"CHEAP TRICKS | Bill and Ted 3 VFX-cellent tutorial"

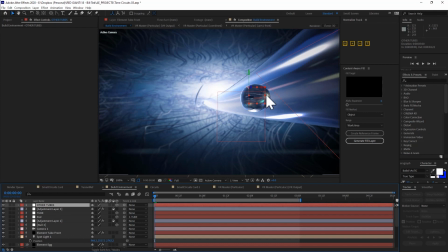(45:19)
Now, just for a little more visual artistic composition, on my group in back,
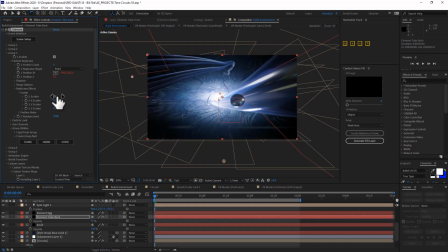(45:26)
I'll add a few other copies of this long circuit and then replicate some random copies until they inform the shot like this.
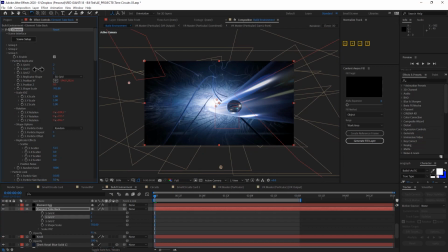(45:35)
Now, just like with the far background, I will need to move these ones forward to help preserve the illusion.
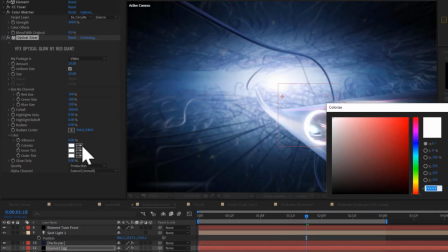(45:44)
To add some energy to the pod itself, I add some optical glow with the radiate dial turned all the way up to cast some light behind the pod,
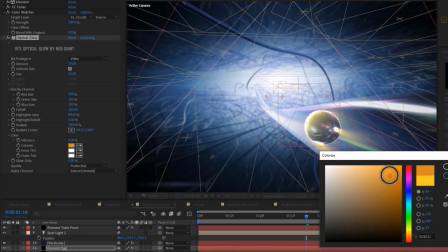(45:52)
almost like a re-entry kind of burn.
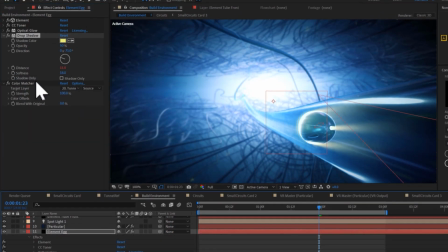(45:56)
I'll also add a leading edge by using a drop shadow that's a bright yellowish color.
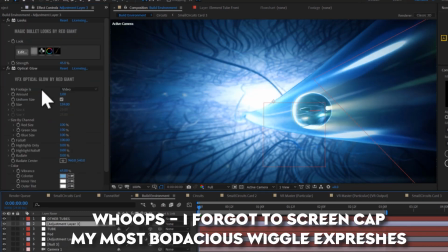(46:01)
I'll add some expressions to the camera and also a few movement keyframes so it just feels like a chase camera,
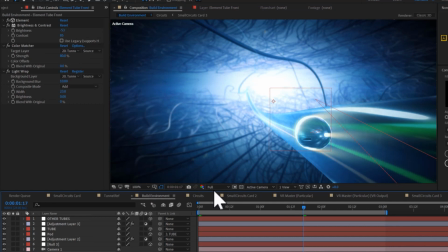(46:07)
even though, as you'll recall, the pod and the tube are really just static right within the shot.
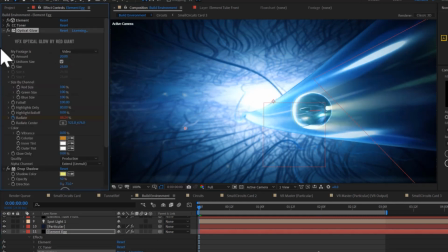(46:14)
I did a lot of vignetting and other color adjustments all along the way, including some top-level looks and renoiser.
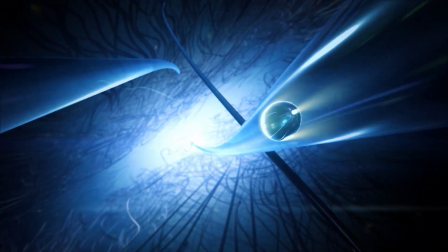(46:22)
And in the end, we've got this nice, cheated circuits of time animation.
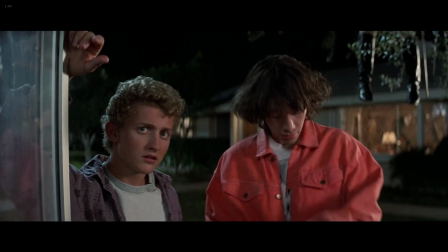(46:32)
Boy, that time. We are always running out of it.
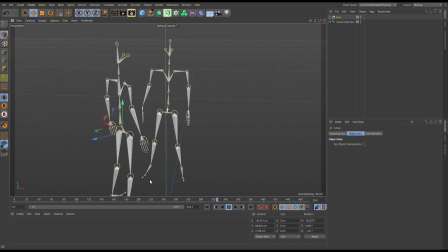(46:35)
I ran out of it when I tried to figure out how to integrate these amazing motion capture files provided by DJ Forte. DJ was kind enough to film these most non-heinous Mixamo-ready skeleton FBX files.
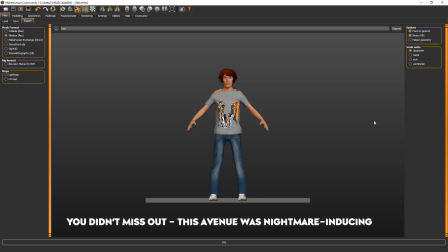(46:51)
I wasn't able to integrate them into something I wanted to make today, but they are yours for the taking along with the other templates I mentioned earlier.
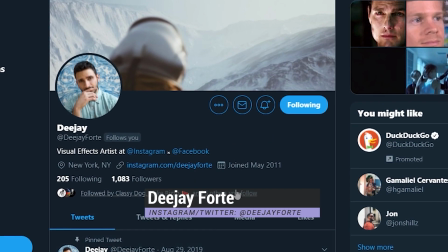(46:59)
So a big thanks to DJ. You should definitely follow him on Instagram and check out all his awesome work there.
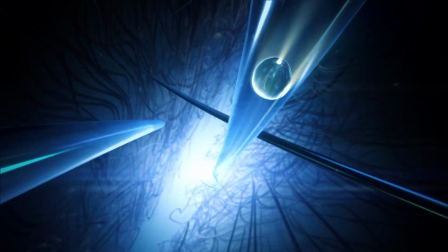(47:07)
Now, as is tradition on Cheap Tricks, it's time to end abruptly after rushing through the most complicated shot.
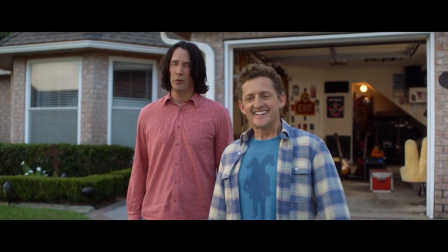(47:14) It must be very disappointing.
But you know what?
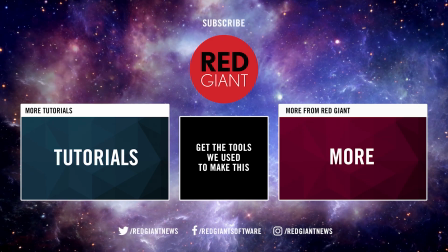(47:17)
In any case, now more than ever, be excellent to each other and party on to Ghostbusters.
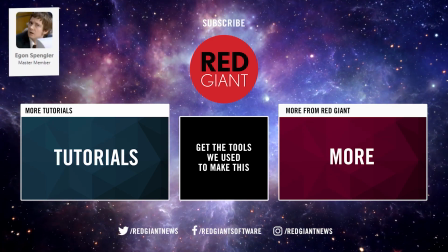(47:23)
Egon Spengler's Ghostbuster, of course.